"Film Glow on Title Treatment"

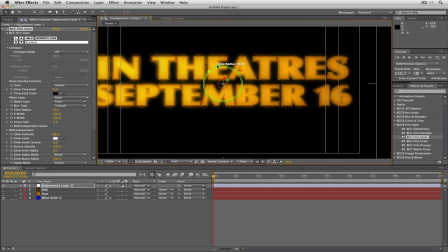(8:29)
Very nice. You can see I can even get in and I can adjust the intensity to make it even brighter, but it's still not getting out too much from the edge of the text. So that's looking very nice. You're going to see that we can get in and we have a lot of options that we can adjust inside of the film glow effect,
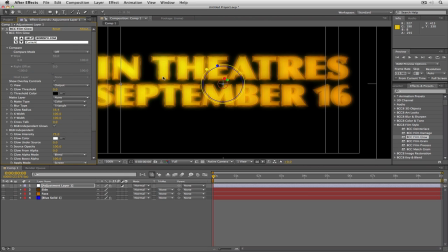(8:45)
but you don't really need to do too much to get this to look very nice. And of course, I should point out, much like most of the effects inside of Boris Continuum Complete 8, you do have access to some presets to get you started.
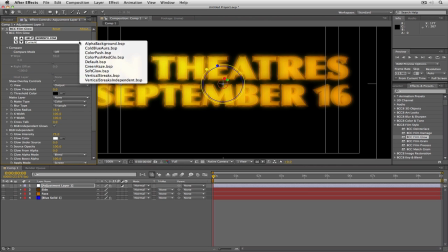(8:59)
So you can hop in, choose any one of those presets to get going and to try to push yourself in the right direction.
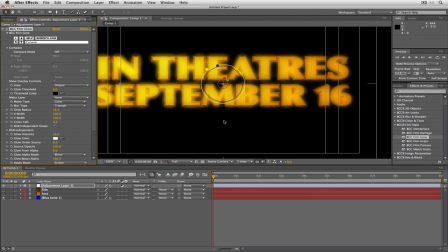(9:04)
But I'm happy with the way that this looks. It's a very bloomed out look. But what I want to have happen is I want to have it look as though the light has been turned onto the text and that this glow is moving right across it.
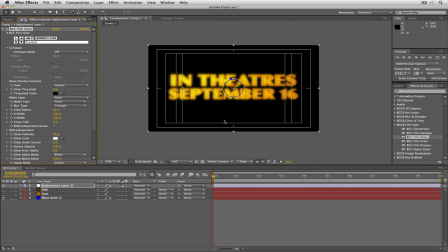(9:16)
Because again, I have to mimic what the US version and the English version of the spot does. That's the reason that I applied it to the adjustment layer, because what I can do now is simply come in, I can take my mask, I can mask off the part of the image that I want to do.
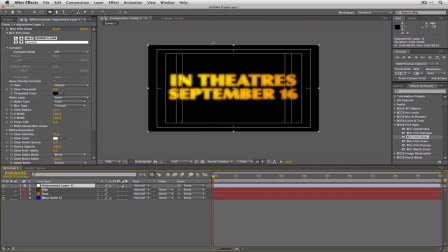(9:31)
We want to make sure that we're using the actual mask tool here, not the shape tool, just like this. There we go, just like that. And what I can do is even feather this mask. Let's just put it pretty high because I want to have it not too subtle, just like that. Just a very slight gleam across. Maybe that's a bit too much. Let's do about 120. Much nicer.
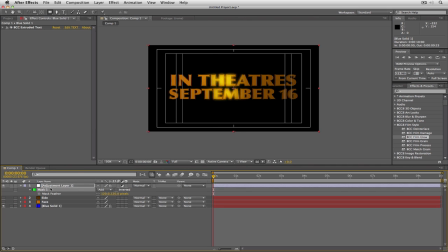(9:50)
And what we're going to do is with the mask selected, I'm just going to make sure that I have the selection tool selected.
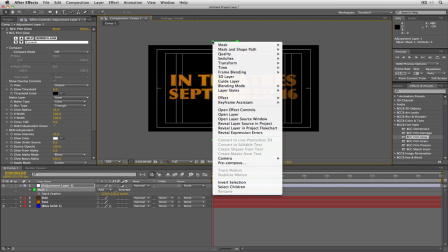(9:55)
I'm going to right click.
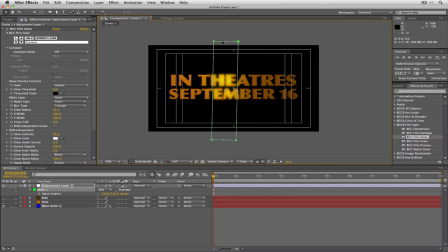(9:56)
I'm going to say mask shape and path, And let's just rotate this mask a little bit just so that the gleam looks like it's happening on an angle. Now all we have to do is simply take our mask. We're going to move it out of the frame like such. I'm going to add a keyframe for the mask. We'll just hit M. Then what I'm going to do is come down, add a keyframe.
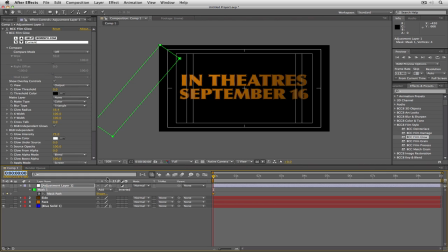(10:16)
And I don't want this gleam to take very long. I only want it to be about 4 seconds long. So I'm just going to punch in 4 seconds. And at that point, we're going to want to have this mask move right across to gleam just like that. Now, I know what you're probably thinking. You're probably thinking, well, hold on a second. I know that under lights, what I could have done was I could have used a light sweep.
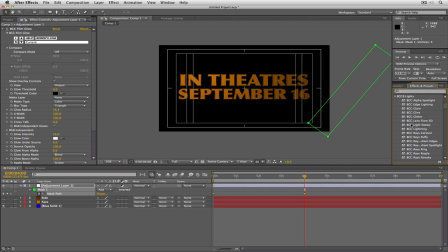(10:36)
And you know what? That's true. The only thing with the light sweep that you need to keep in mind is the light sweep is contained inside of the text.
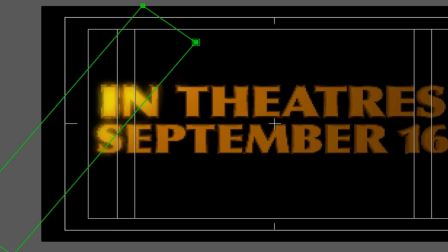(10:43)
Whereas with this effect, we want the glow to be happening outside of the text as well.
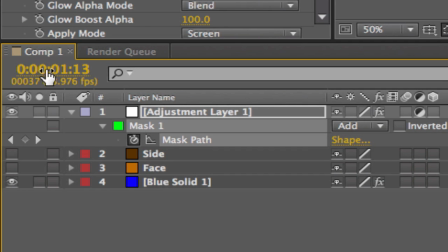(10:48)
And you can see now that what I'm going to do is give this about a second and a half to establish itself.
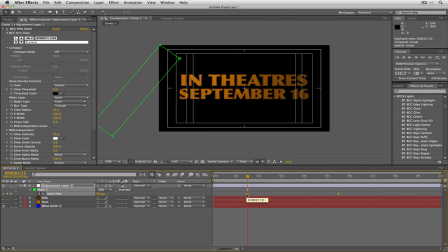(10:53)
And then we're going to have the glow start to move across. What I'm going to do is just preview this just like that. And you'll see that the end result has been created not using any footage, just using the power of Boris Continuum Complete's extruded text and the new fantastic film glow.
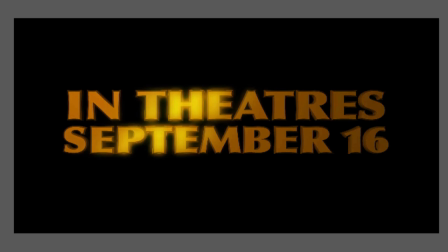(11:08)
And there we go. So I'm just going to hit the space bar to play this. And you can see there's our text moving. And there is our fantastic film glow moving across the text.
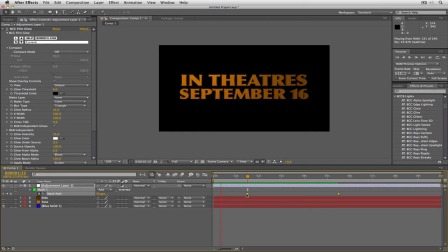(11:17)
Very quick and very simple. And you got to remember, in most cases, you're only going to think of a glow effect to be taken and put on top of moving footage.
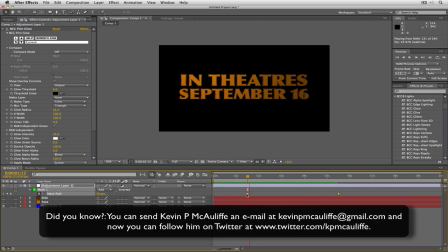(11:25)
But you know what? Using it in a situation like this creates a very cool and very realistic looking glow, as if a light has been turned and shone right across the text from one side to the other. So if you have any questions, you have any comments, or you have any tutorial requests, please send them to support@borisfx.com. This has been Kevin P. McAuliffe. Thanks a lot for watching.